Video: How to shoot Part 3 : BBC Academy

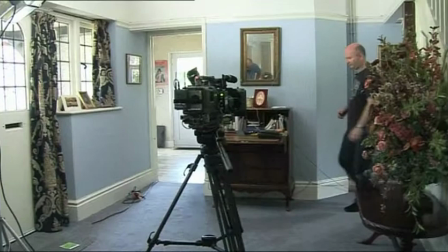Notice at the end he leaves frame and then wait five seconds to say cut cut here
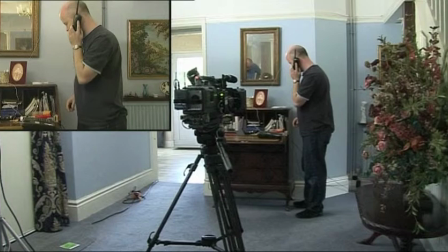the cameraman had to move away from the camera so that his reflection wasn't in the mirror be aware of camera reflections this is the mid shot notice the different angle now in profile from the long shot again he starts out of frame but you should be watching for continuity with what hand he picks up the phone he writes etc
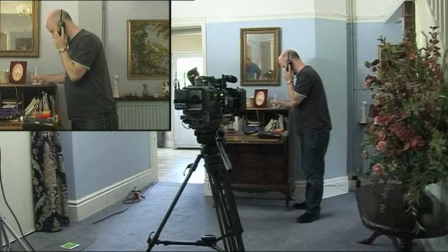And the line is between him and the phone. We're on the same side as we were. He repeats the whole action so he could edit at any point. Again, at the end, he leaves frame.
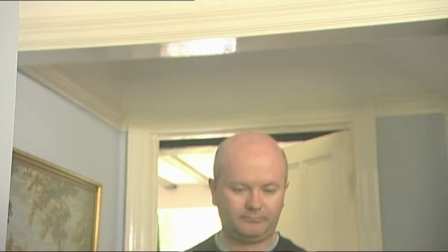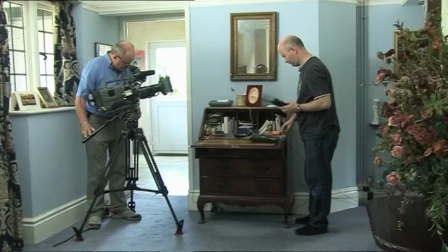Starting with a clear frame, the action is repeated. The angle has changed to the front, so it won't jump.
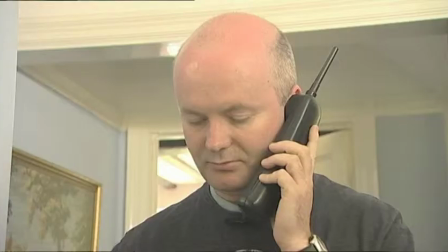Look how much the camera has moved. Close-ups of faces are great for speeding up time in a sequence.
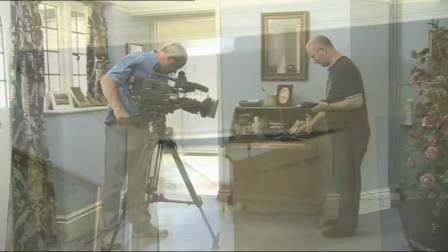Who knows what the hands are doing?
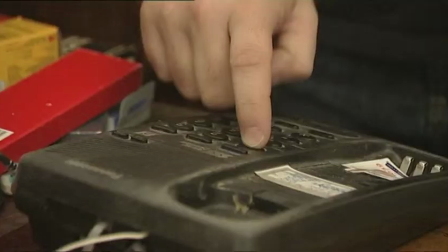the tilt remember the camera loves movement it makes sequences look more interesting you
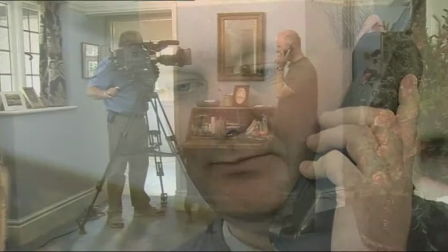don't have to use it but it gives you options again repeat the action a
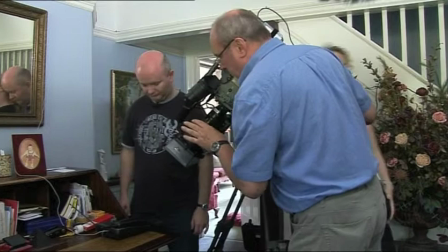pan again try to have some camera movement reflections are always something to look for to spice things up okay we just step back a little
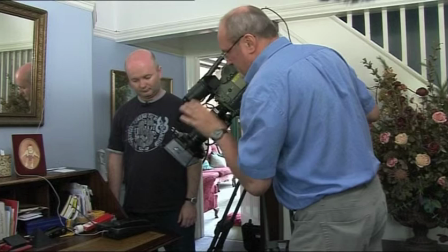bit and then if you could when I ask you come in pick just I just need to frame the shot so
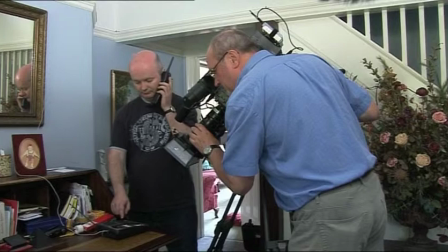we just pick the phone up now and then just dial a
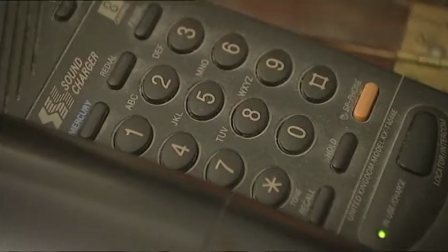couple numbers big
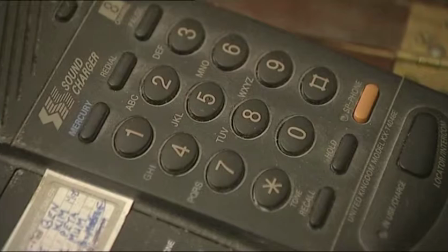close-ups are really important as is the sound attached to it notice which shoulder he's going over
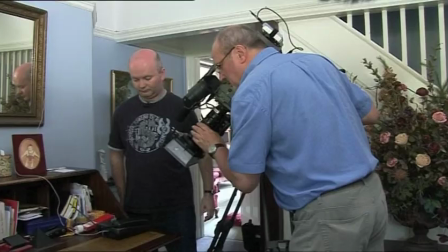to avoid crossing the line and I'll just do another
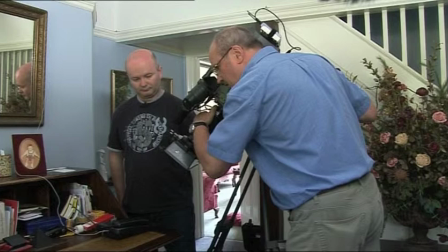shot of the phone going down just hang up put the phone down please for a second.
Let me just change the focus slightly.
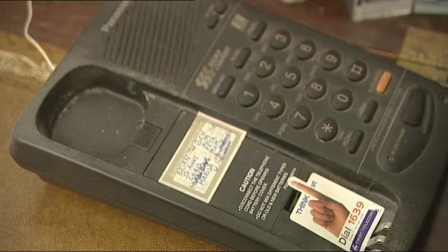And pick the phone up.
Actions look faster in close-up than in wide shot to slow your action down.
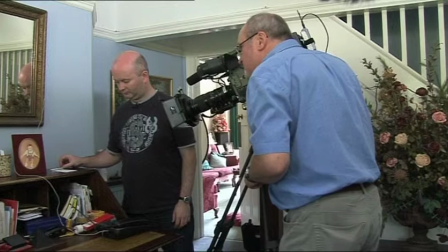So when it happens Ben, I want your hand out. In fact, can you put the pen down?
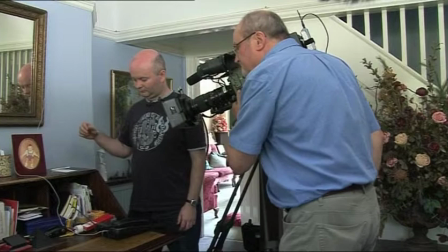Okay, hand out. Okay, and then pick up the pen, write the number, put the pen down and that'll be it, OK?
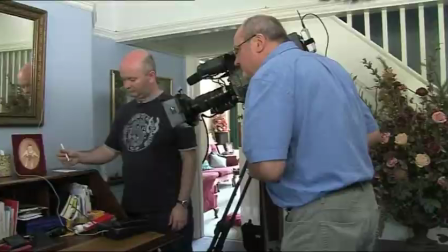So are you at speed? And speed. And action.
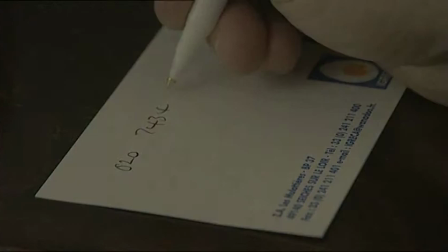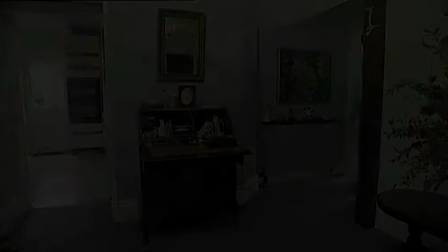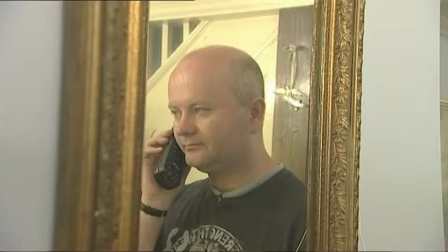With the variety of shots you have, you could edit this in so many different ways,
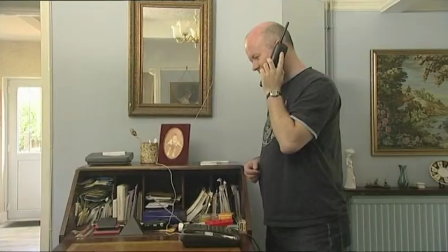and you could cut it as long or as short as you like, with different shot sizes, a variety of angles,
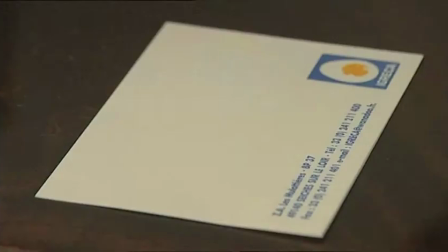good continuity, never crossing the line.
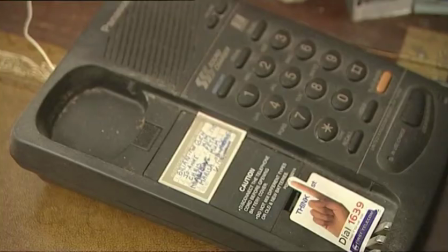And notice how you should cut on action, but it's only by repeating action in different sizes that you enable the editor to do this.
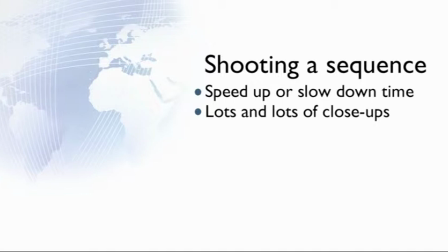So remember, by shooting different shot sizes and in particular close-ups, you can speed up or even slow down time. Close-ups, close-ups, you could never have too many. Shoot a close-up of everything, break every action up into a wide shot, a mid shot and a close-up. Be imaginative, look for something that is going to make a sequence interesting.
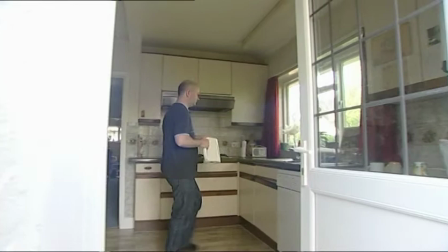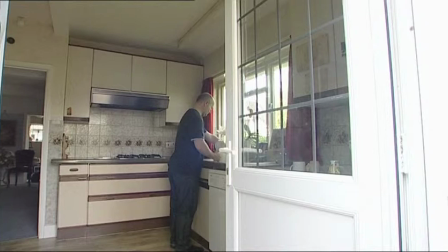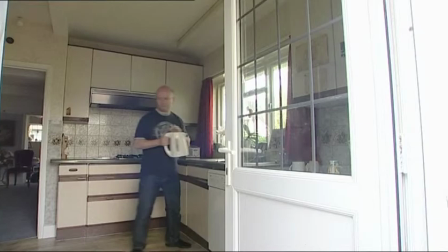Here you have an example of a sequence, team making, which so many people have had to shoot.
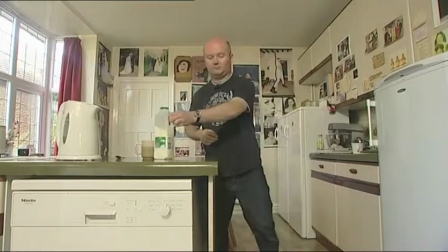If you only shoot in wide shot, you certainly get a sense of geography, where this person lives, which tells you something about them.
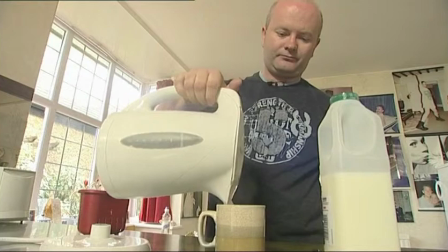But look how long it takes. Wide shots mean actions have to run in real time.
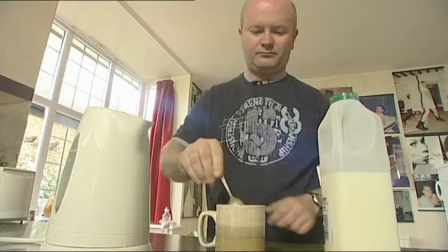With a sequence like this, you should be looking at every action and thinking, what is the close-up here?
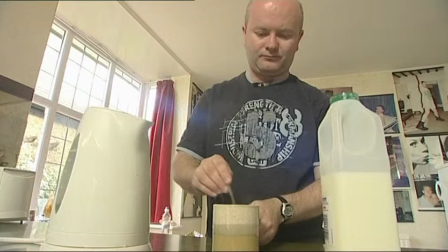Is there a cutaway from the action? You should be thinking of getting at least two different angles of close-up for his face, and looking for options for interesting shots.
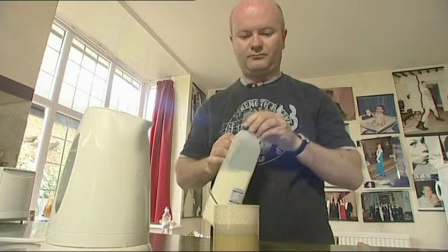Are there any reflections?
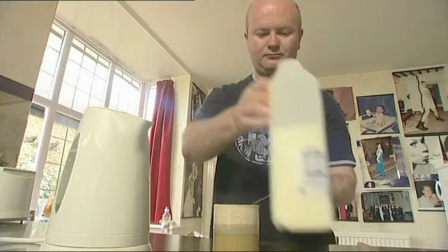Where can I put the camera to make it more interesting? This sequence takes well over a minute and isn't very interesting.
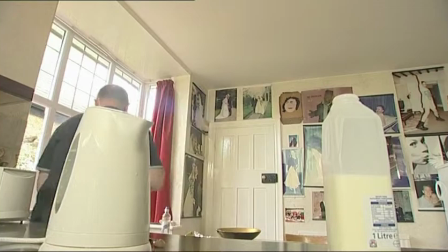You need wide shots, but it is absolutely essential to get as many close-ups as possible.
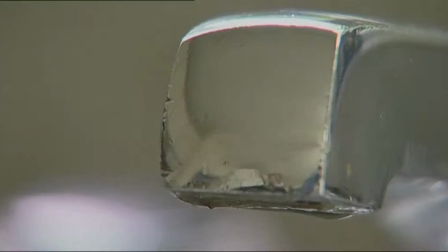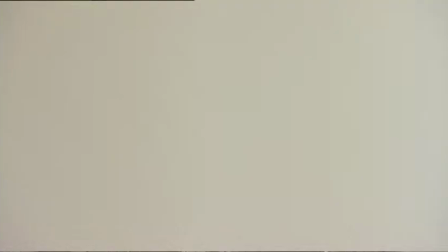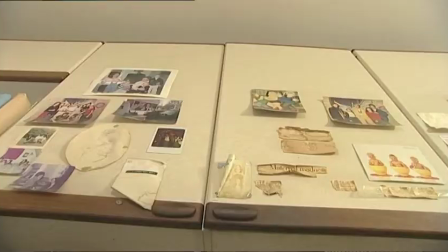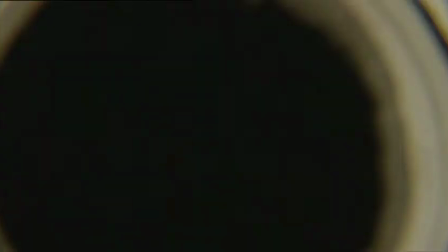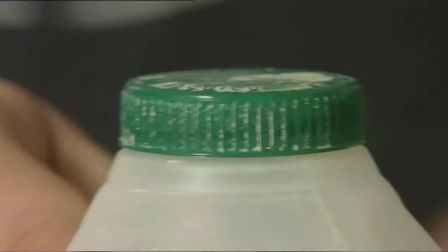This has been cut using lots of close-ups, and with so many options, you could cut the sequence to whatever length you want.
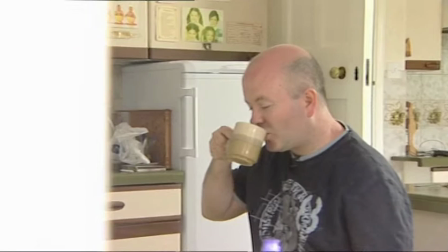And the result is much more interesting and much more dynamic. you can never have too many close-ups.